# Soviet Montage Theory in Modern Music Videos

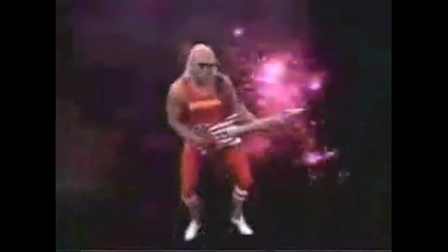8:19 Feelings of patriotism, as well as a rush of adrenaline, can be associated with the video.
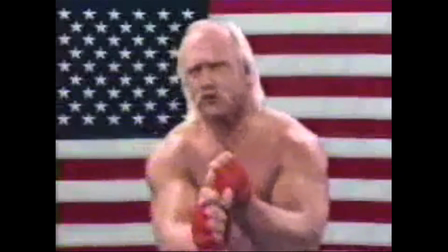8:25 Train, say your prayers, eat your vitamins, be true to yourself, true to your country, be a real American.
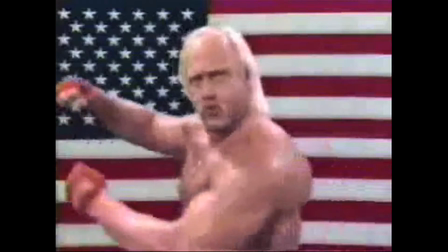8:32 Whew.
Oh hey, the fifth and final type of montage is my personal favorite. Intellectual montage. Intellectual montage makes the viewer think and connect shots for a more intellectual meaning.
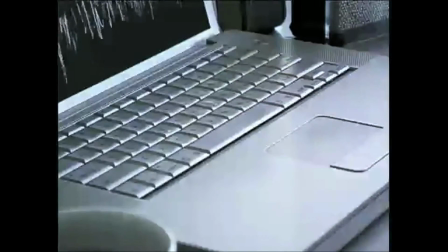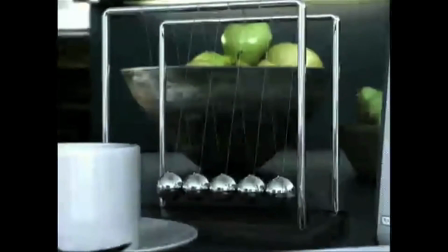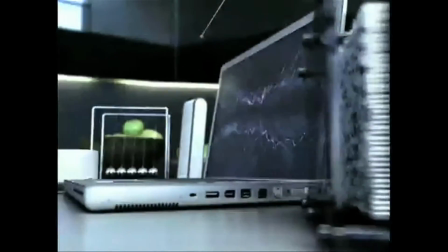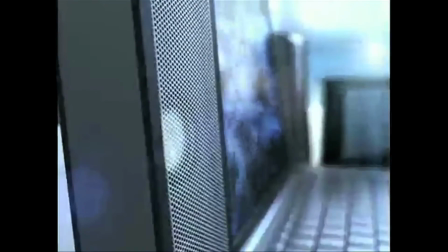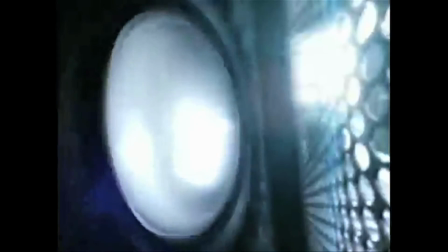9:16 The essence of intellectual montage is to make the viewer think.
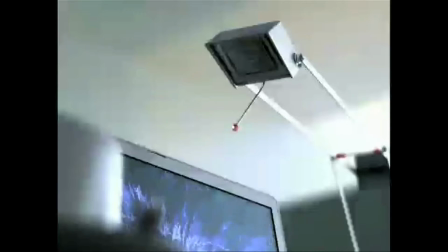9:20 This video by the band 9 Inch Nails, called Only, allows that.
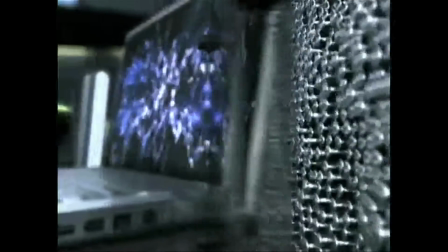9:25 The video was directed by film director David Fincher, who utilized CG effects to create a music video with symbolism and deeper meanings.
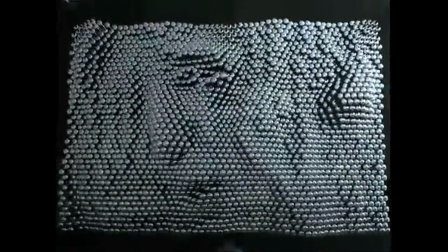9:33 The video is abstract, showing various objects on a person's desk come to life.
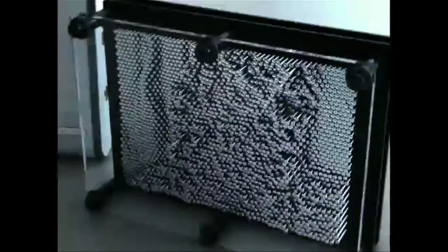9:38 The editing in the video and the selection of shots highlights intellectual montage, connecting obscure elements to a deeper meaning.
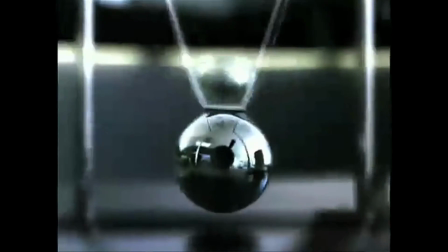9:46 The shots of a Newton's cradle on the desk strikes violently, representing momentum and the strength of the song.
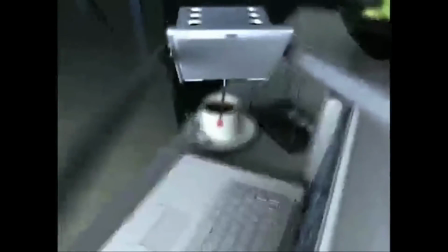9:53 The movement of the balls symbolizes the singer's loneliness.
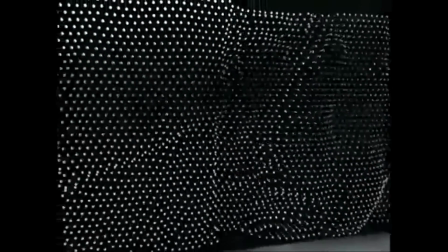9:57 While he can affect others, just like the ball affects the other four, only one of the other balls moves.
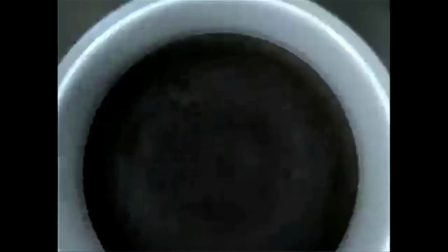10:03 The juxtaposing shots of the singer in the pen art and the coffee rippling creates a common monotony that builds to a climax.
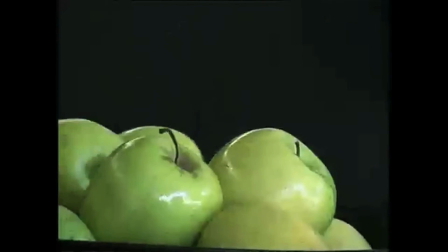10:11 At the end of the video, a green apple moves, contrasting to the dull colors and violence of the various machines.
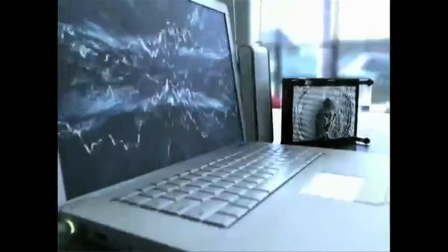10:18 It provides a deeper meaning of hope and symbolism.
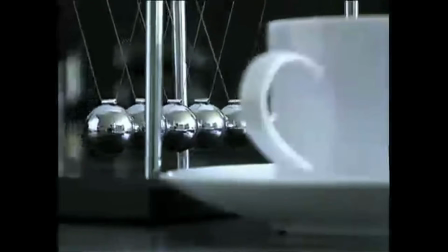10:21 While this interpretation may be one of many, the idea of intellectual montage is extremely evident, as it makes the viewer reflect and think. It's been almost 100 years since Eisenstein first developed his theories, and we've seen it today in music videos. Today, when Lady Gaga, Britney Spears, Lil Wayne create their music videos and their directors edit it, they are using Eisenstein montage even though they may not be thinking about it. We've had fun today. We've learned about Eisenstein. We've learned about Soviet montage. But more importantly, we've learned about ourselves. Good evening.
I am a real American. Fight for the rights of every man. I am a real American. Fight for what's right.
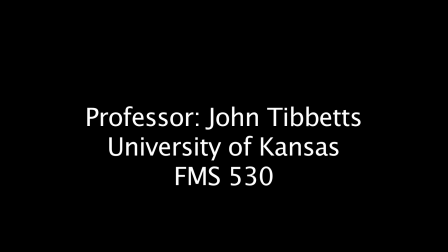11:20 Fight for your life.
Hopefully, my 5 different stages of montage were helpful and helped you obtain a new perspective on film. Goodbye.